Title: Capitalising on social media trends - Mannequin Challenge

We often get asked by our clients how they can make their videos go viral on social media channels. It's not an easy subject to cover in a short video, and most of the really famous branded content which has gone viral has had a lot of thought in the execution of the video, but also the marketing strategy behind how they're actually going to make that go viral.
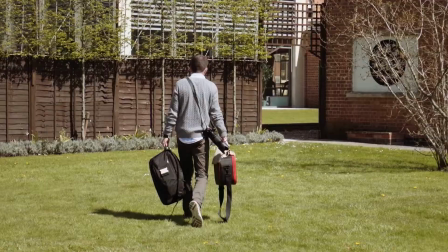The Dollar Shave Club is a prime example of this. Last November, we had the opportunity to produce some social media content for our various clients. Now, it just so happened at the time, the Mannequin Challenge was really in the public consciousness. First client that we got to try this out for was Shangri-La at the Shard in London. We were producing some interesting time lapses for them around the hotel and looking at the Shard itself.
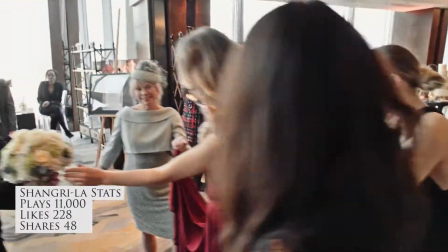We managed to get a few people together and make an interesting Mannequin Challenge for them in a very short amount of time. The next client we got to try this out for was Gloucester Quays and their ice rink launch.
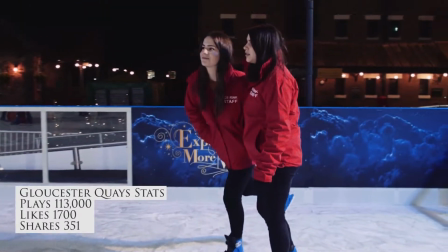We whizzed around the ice rink and had people posed in all kinds of different places, falling over, and fortunately I can ice skate so I didn't fall over. Next we moved on to Boomy, and for this one we had a little bit more time to prepare, so there's a tiny bit more narrative to it.
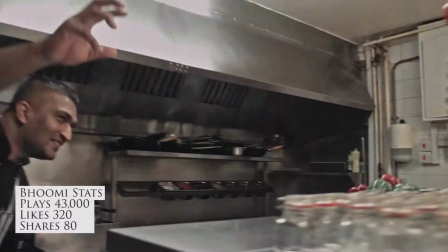We had a chef throwing a tomato at the start and the other chef slicing it midair with his knife.
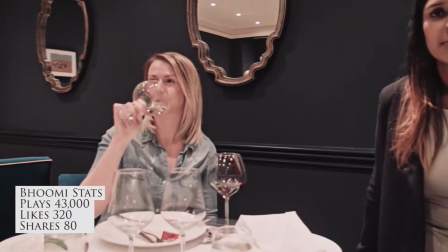We had a really disgruntled lady out on a date who had tipped a glass of wine over her fella.
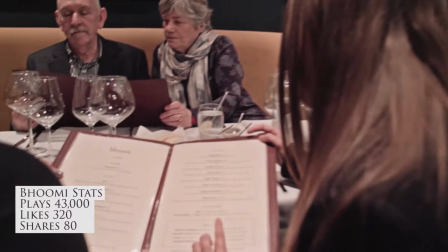And then we had a couple of other parties dotted around the restaurant who were mid-conversation, mid-fight,
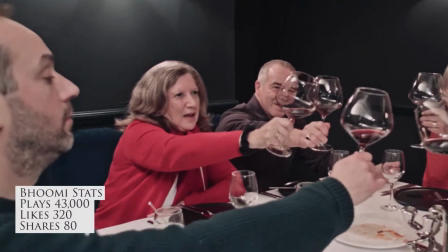mid-drink, just to make an interesting, engaging Mannequin Challenge which showed off the space and showed off the idea that it's a place to have fun. Finally, we moved on to Tokyo Tattoo. They wanted to ground themselves so that people could see where the tattoo parlour was, so we started off outside with Dino, the owner of the parlour, getting out of his car and then whizzed through,
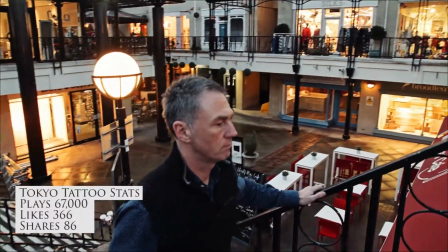adding in little notes and attentions to detail like a lady with a scarf blowing in the wind, a camera flash paused in time,
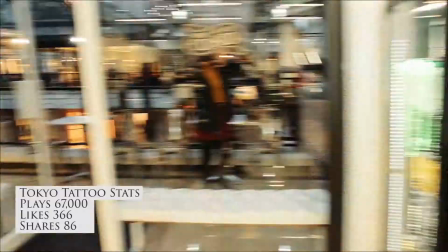and then moved into the tattoo studio where Dino had actually run around ahead of me and was now swigging out of a big rum
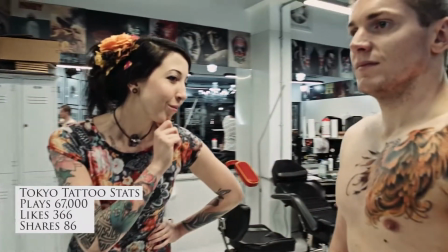bottle, and then through into the actual studio itself, showing off all of the different facilities and a few of the different tattoo artists.
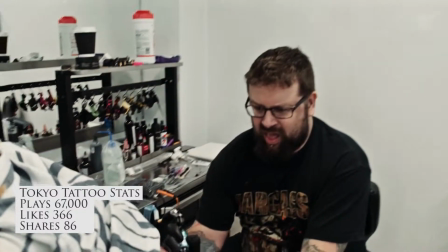A project like this is really interesting, and if done in the right way, it can help a brand to put itself a step above everyone else who's doing the same thing. Anyone can do this on their phone, but we went in and we did it with DJI Ronin, so we've got a super stable shot. We've also got years of experience framing up shots, so when we're moving around, we're moving between shots. So when we stop the camera and we're looking at something, it's an interesting shot. When we move on to the next shot, it's an interesting shot. We take time to set that up beforehand, and we also know how to frame it up as we're moving. Dynamic movement's quite hard to master, but it does really show when you get good dynamic movement versus just ambiently waving the camera around. When we get to the post-production stage, we actually added some Hitchcock dolly zooms in. So that's zooming into the footage, and then as we move towards someone, we zoom out of the footage and it gives it that vertigo effect.
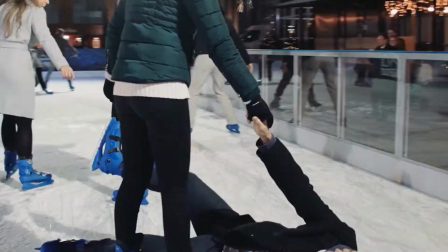It helped to create a really three-dimensional look to these Mannequin Challenges. The final step was to color grade, so everything looks really polished, and then add in some audio effects.
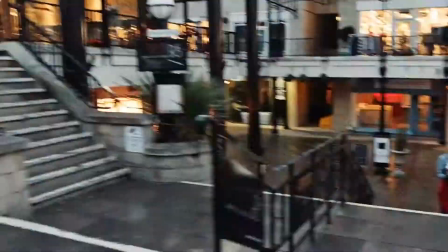Now we added in the swishes when we speed ramp between the different sections,
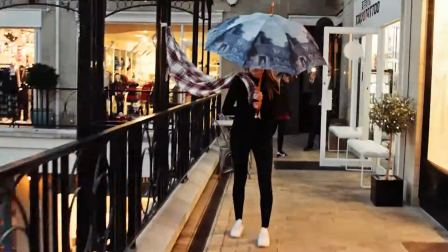and that again just helps to give the impression that everything was happening really fast, but at the same time frozen in time. It's a very subtle effect to add on, but when you put it in there with the dolly zoom, the speed ramping between the different subjects, a bit of careful framing, shooting on a camera with a higher dynamic range, so for that we were on the little pocket cameras. Some of them we actually shot raw, so we were able to manipulate the colours even further in post.
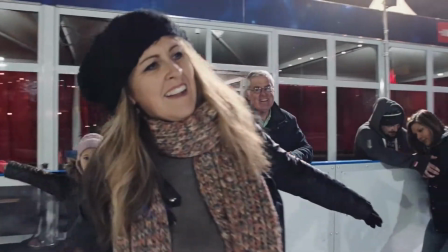It helped to give us a really different take on it, but still make it relevant and usable for the clients at the time. And I think that's the most important thing. All of our clients were able to take this video and push it out through their social media channels and get some really amazing statistics with it.